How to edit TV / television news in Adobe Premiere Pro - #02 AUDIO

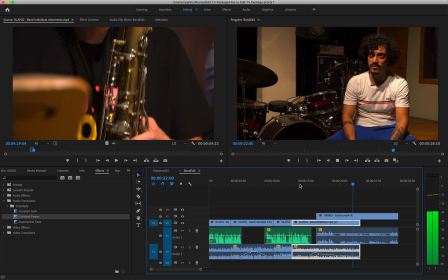8:16 Of our music, you know, we're trying to rescue, or trying to...
There we go. That sounds smooth to me now. That sounds great.
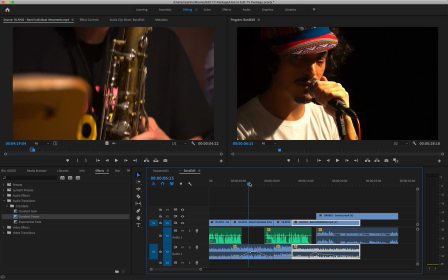8:25 So what I've just done very quickly is I've inserted a sound up here, a sound up here,
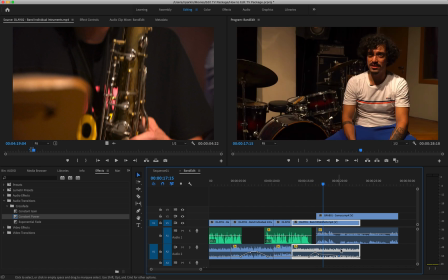8:31 and then a fade sound down underneath his voice. And I just think that adds so much more impact to your story. And you can obviously get far more creative.
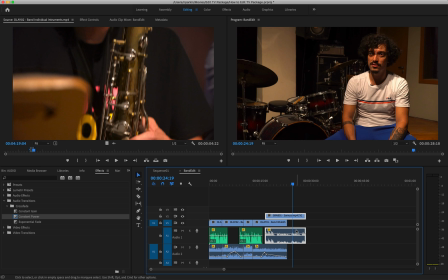8:44 We could keep his voice talking here and then go back to vision of the band playing at the end of his grab. There's lots of options. I just want to point out one more thing before I finish this tutorial.
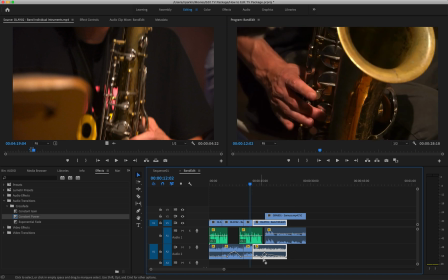8:59 When you start to focus on sound so much, it's very easy for sounds not to fit and to create that kind of jarring effect that we kind of saw before. Here is a perfect example going from this saxophone to the band playing as a group.
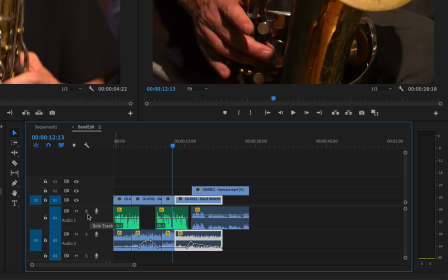9:18 What I'm going to do, I'll introduce these two options here, M and S. M is mute, which means you can mute various soundtracks. S singles the soundtrack, so you only hear one track. I'm going to single audio track two, just so we can really hear the saxophone,
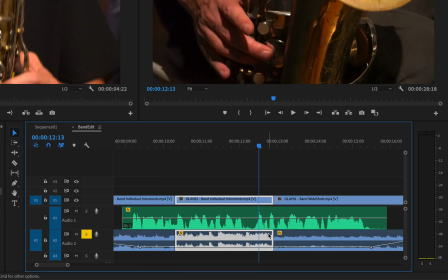9:36 and listen this transition here.
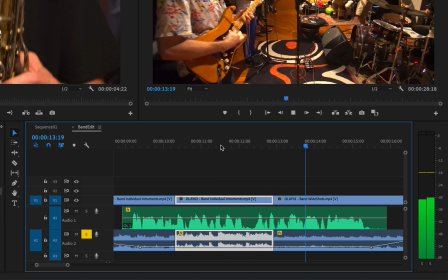It doesn't work. It's not that noticeable, I know, but to me, it just jars.
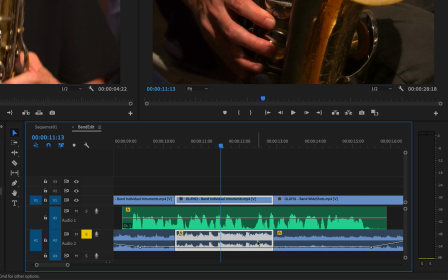9:53 It jars my ears. There's a way to fix it, and that is introducing an audio transition between this audio track one and audio track two.
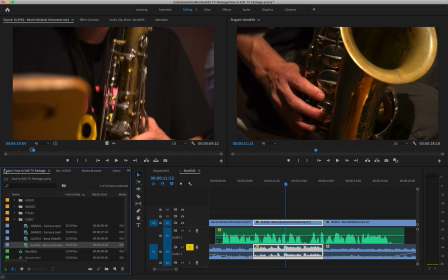10:02 The way you do that is, I'll start, say we're in our project bin here. Click on the arrows up the top and go to effects. And then under audio transitions and crossfade, there's an effect here called constant power.
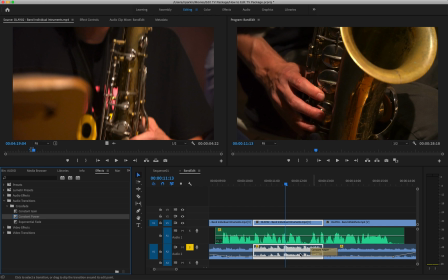10:19 Drag that over and put it in between these two audio clips. And what that will do is it's going to mix these two audio clips together over this time period, and it should soften out any of those hard edges between the transition.
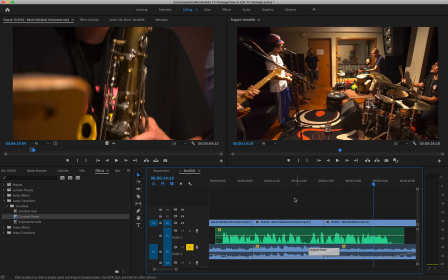10:40 Let's make it a little bit smaller. I think that sounds so much better to my ear.
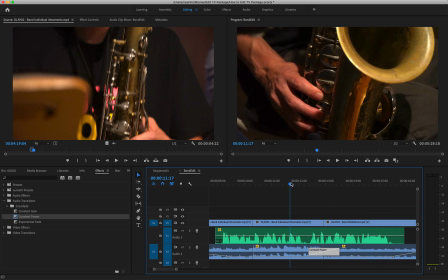10:48 And then once we put my voice over the top of it, hopefully you won't even notice the change.
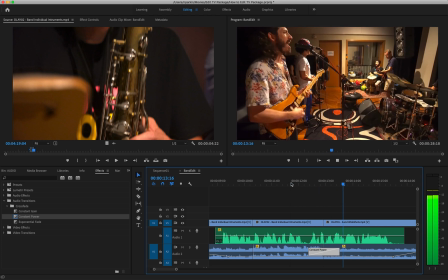10:52 Pro beat harks back to a golden era of Brazilian music.
Sounds good to me.
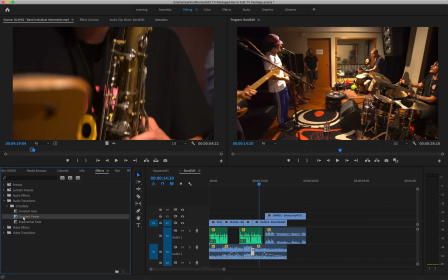10:58 I actually put those audio transitions, the constant power ones, between every single audio cut and at the end of every cut as well. That way it just basically fades in, fades out, and mixes all the audio, so you get rid of a lot of those harsh edges.
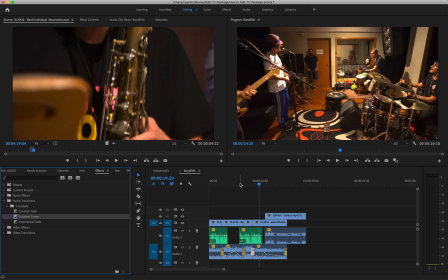11:15 Okay, so that's how I edit audio. There is one final third step in terms of making your very first TV news package,
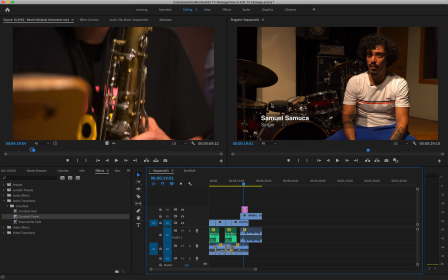11:24 and that is creating some very basic graphics to represent the name and position of your interviewees. So please check out that third video in the series after this. I hope that has helped.